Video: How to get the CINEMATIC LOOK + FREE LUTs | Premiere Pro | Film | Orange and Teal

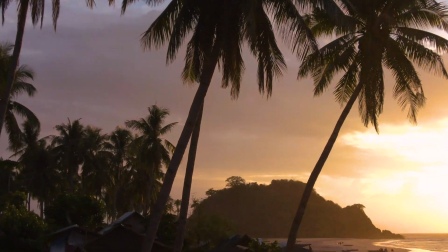(0:00)
Color grading is a topic that is so crucial to your video that a lot of creators like to keep it to themselves really protect their process but because it is one of my most asked questions today we are going to help transform your color grading abilities and we're gonna do it in under five minutes. Under five minutes or your money back guarantee.
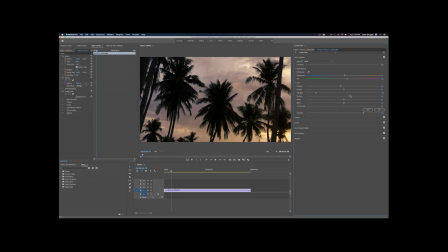(0:18)
Color grading in Premiere Pro can actually be insanely fast and easy and you can turn out a good result in very little time.
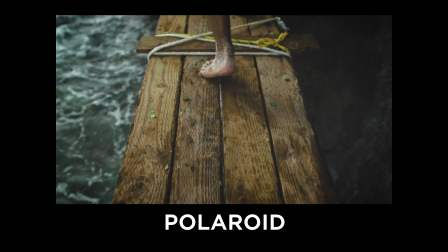(0:25)
Today we're gonna go over some classic cinematic color grading we'll do a instax polaroid
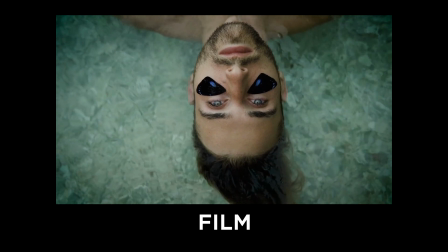(0:30)
look we can do like a fuji film retro look the orange and teal
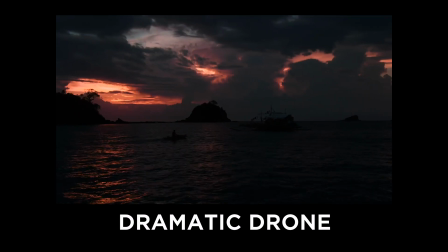(0:35)
and because drone cameras have come such a long way in terms of quality debatably competing with dslr's at this point we will grade a shot from my dji drone as a bonus for watching all the way to the end and because i love you so much i'm going to teach you how to create luts how to import luts so that you can use them over and over forever and then at the end i'm going to give you
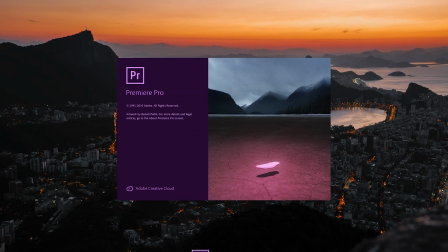(0:57)
some my own LUTs that we make today for free. So here we are in Premiere Pro with a basic shot.
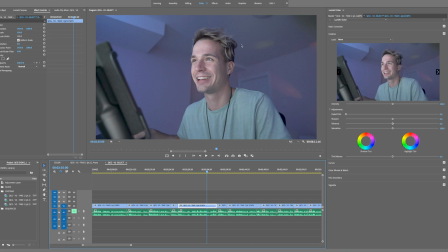(1:05)
What you really need is a handsome model for your shots if you want them to look good. You know if you don't have one of those make sure you DM me for rates. We're just going to go through a basic color grading. As you can see I am in the color workspace.
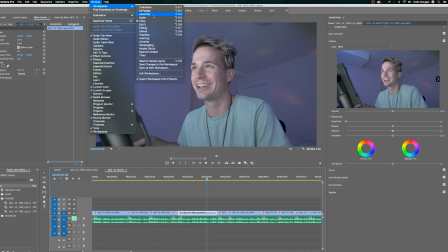(1:19)
If you don't see these workspaces here you just have to go up to window workspaces and click on the one the first thing i do in any color grade is
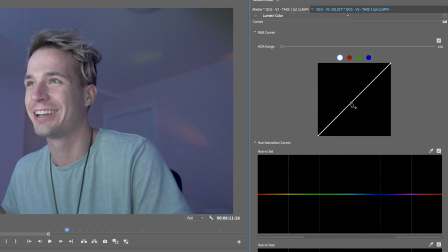(1:28)
go to my curves tab this is a very powerful lighting tool right here is your whites right here is your blacks we'll set a center point and now we've isolated our highlights and our shadows all
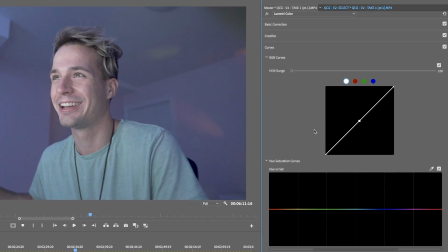(1:42)
of our basic corrections are now right here on a single line i like
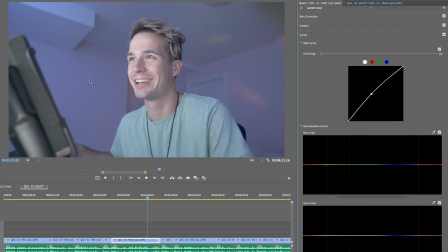(1:46)
to lift my midtones because it creates a greater dynamic range
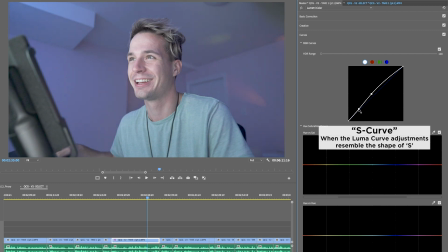(1:51)
and then we pull it down into an s curve just to get some contrast what we're
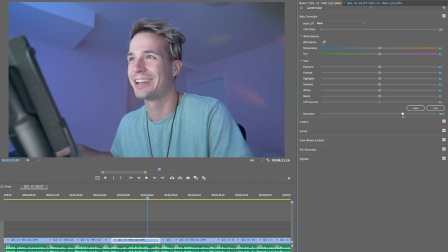(1:56)
going to do is we're going to saturate this so that we can get an idea of what colors we're working with in the scene and then we can make more minor
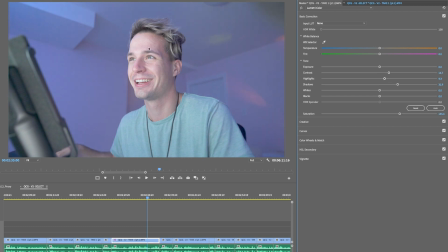(2:03)
tweaks here i'm just going to adjust my white balance to offset this pink that is bouncing off my face i'm going to go back to curves a bit more contrast some more saturation so after we fix up the lighting of our scene i like to move into the colors next thanks
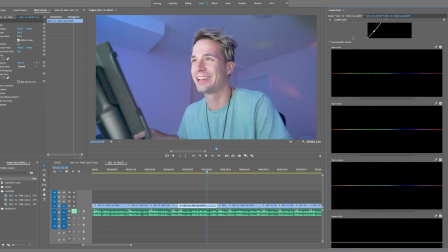(2:18)
to the 2019 updates of premiere pro we have a ton of power in our curves tab for coloring individual colors we need to remember
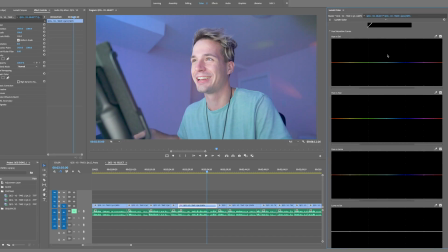(2:27)
that with great power comes great responsibility this is an alternative to your basic color wheels i like to think of these as like our lightroom
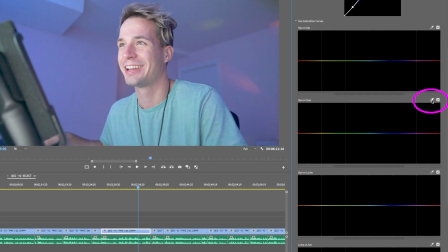(2:35)
slider adjustments it's pretty brilliant because we have our eyedropper tool right here we can go and we can pick a color that we are having an issue with it will select that exact color we want to be really cautious with what we're doing here as much as it's like using the adobe lightroom sliders we got to remember that the lighting can change throughout a scene which means the colors can change throughout a scene and what looks good right now at this very second might not look so good in three or four seconds so when it comes to video i try to make the adjustments a little bit smaller than what i would on a photo because we don't want to accidentally desaturate somebody's eye color skin color or mess up their hair don't mess
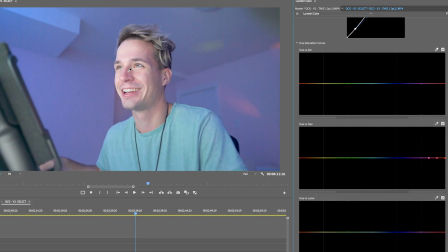(3:12)
up their hair so here we have our hue versus our saturation so if we want to get rid of this pink we can completely desaturate it but that might look unnatural what we can do is come down to our hue and hue and we're just gonna make it a little bit more orange
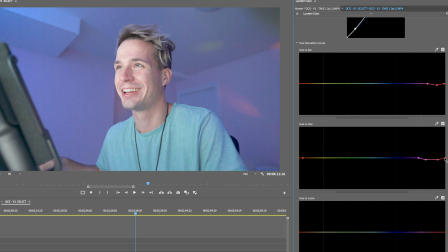(3:27)
and then we're just gonna slightly adjust the rest of the pink and then the reds just to kind of centralize this color we
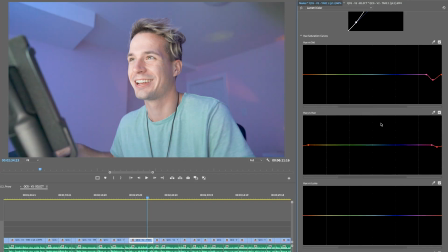(3:35)
can go back to our white balance and now we finally got one single color if we want to do something like isolate a single color like this teal shirt i
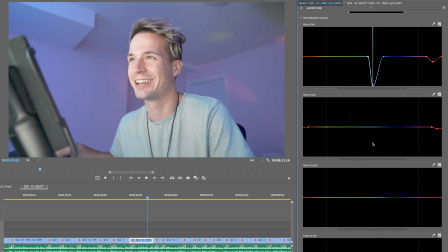(3:43)
got on we can make it super saturated or we can make it gray but what you want to notice is that you know it's not 100
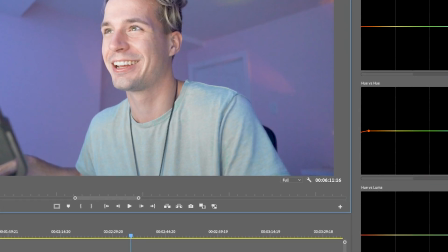(3:50)
accurate so we don't want to make dramatic changes like this because it could cause a lot of issues and there you go there's a basic color grade
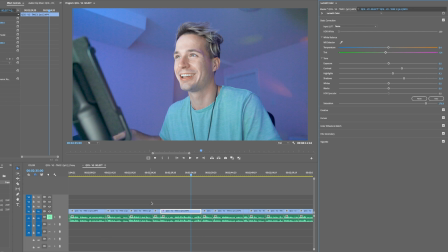(3:57)
with our curves now one little secret that i will let you in on if you look at my timeline you can see that these are all the exact
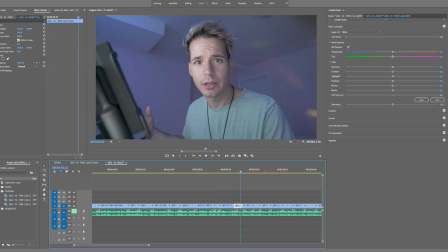(4:06)
same clip this is all one take that we did and we cut it up to make it one solid flow now if you are working
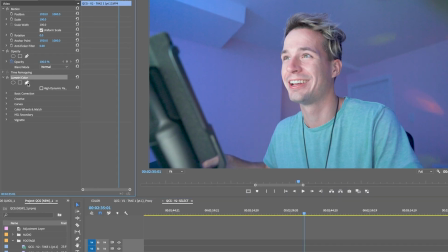(4:14)
with the same clip over and over and over instead of going to your lumetri color copying and pasting it on everything here we'll just delete what we did
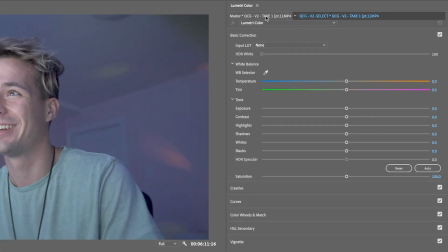(4:23)
what you really want to do is go into this right here the master
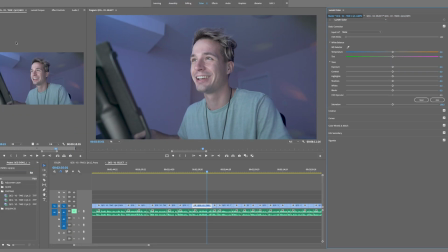(4:28)
so this is going to affect the entire clip so any adjustments
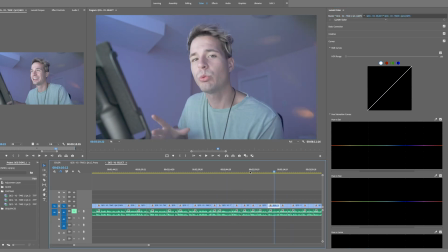(4:33)
you make here are now going to be applied literally everywhere across the board and i mean that's very important for these sorts of situations our adjustments do not show up when we click on it again and we are back into this specific clip but when we click on our master it's right there
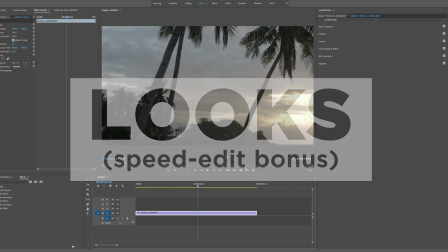(4:49)
it was that easy if you're kind of stuck in your color grading and you don't even know really where to start what i typically do is go over to our
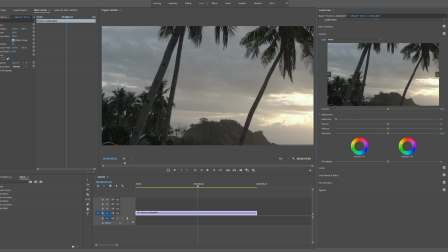(4:58)
creative tab and i go through the preset looks adobe premiere has a ton of looks already built into it and this can really just start your color grading experience if we want to go with like sl big you know we can go in here
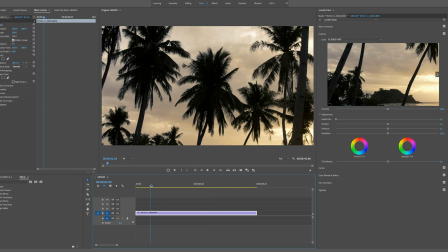(5:16)
if you want to go for a really sunset vibe we can go with gold heat right here
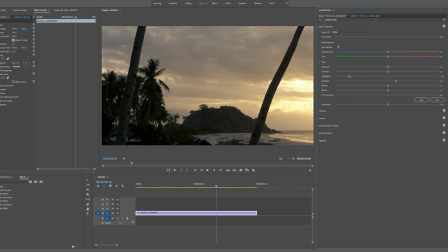(5:24)
maybe you want to adjust it bring up the shadows bring down the highlights a bit it's a bit bright here
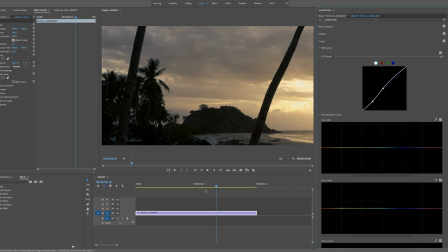(5:29)
let's go to our curves tab do our s curve to create that contrast maybe we
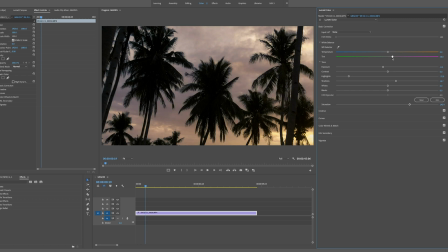(5:35)
need a bit more saturation here we could make it a bit more pink to feel like a sunset
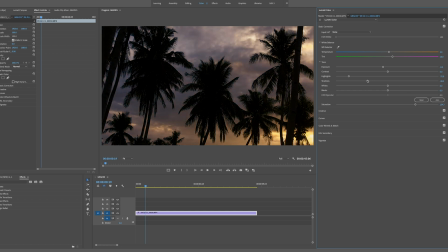(5:42)
or maybe we want to go complete silhouette we can completely bring down these shadows from this
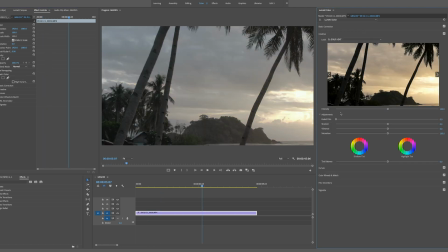(5:48)
to this and all we did was go to our creative tab and just pick a random look that was already in premiere bro definitely take advantage of this tab if you're not really sure where to start or if you want some ideas of a type of look that you want to go with Now that we have the basics down to color grading, we have free range to adjust these and, you know, put some sort of creative twist on whatever color grade we want. I know you are watching this video to check out some specific looks, so let's go do those right now.
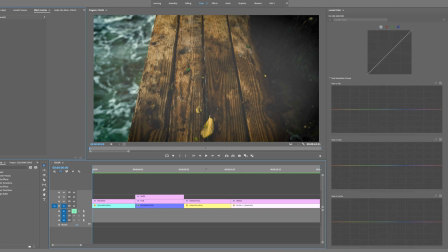(6:17)
As you can see, we have a few clips here. These were shot on the Sony a7 III.
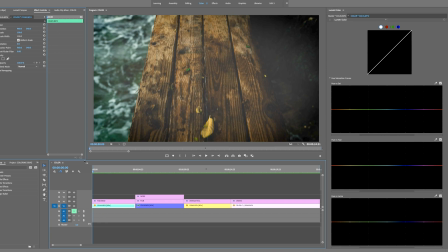(6:21)
I tried it out on my recent trip to Guam with my friend Sam, Bryn, Ben, and Jordan.
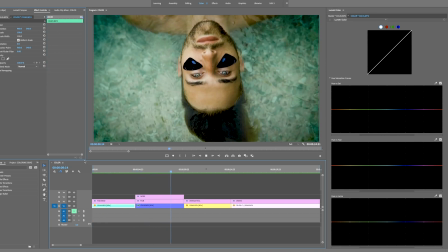(6:27)
And of course, we have a drone shot from my Mavic 2 Zoom.
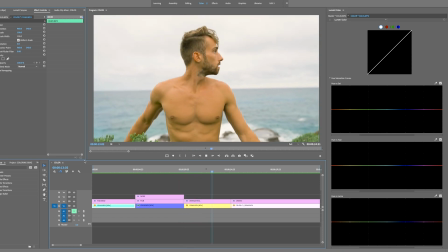(6:30)
Overall, I just can't believe the improvements to these technologies and their color grading system. What we're gonna do is we're gonna quickly learn how to do all of these color grades. We have this Polaroid look right here, our classic film look,
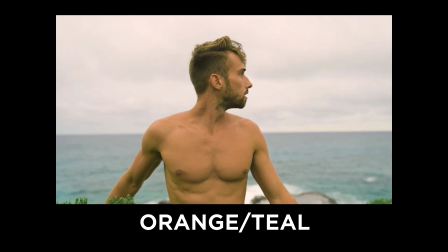(6:45)
the infamous orange and teal, and as promised, I colored a drone shot in low light for you.
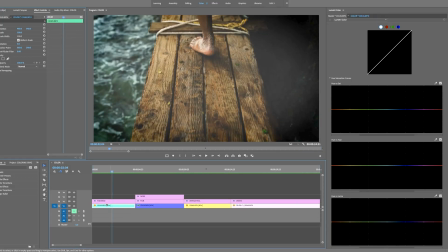(6:51)
So the reason why I have these on adjustment layers are just so I can do a before and after for you.
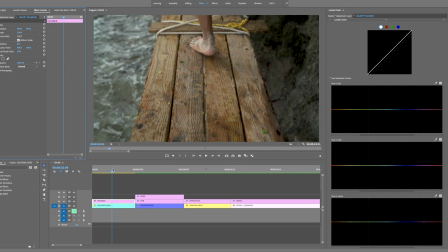(6:57)
I'm going to go in and I'm just going to delete the Lumetri color and we're going to do it from scratch.
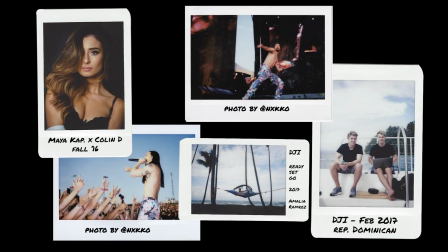(7:03)
Awesome. So Polaroid look. This look is inspired by you know the retro cameras that don't have a great dynamic range or range
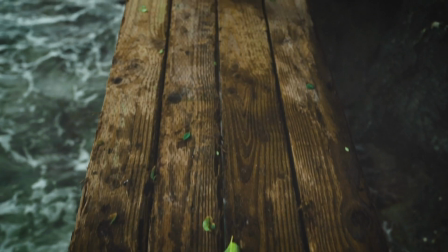(7:12)
of color by any means but it creates a nostalgic look for us and still has a modern twist to it.
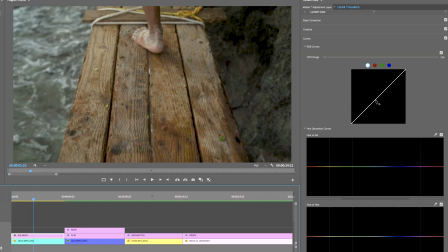(7:18)
As usual we're going to start in the curves category. We're going to plant our center key.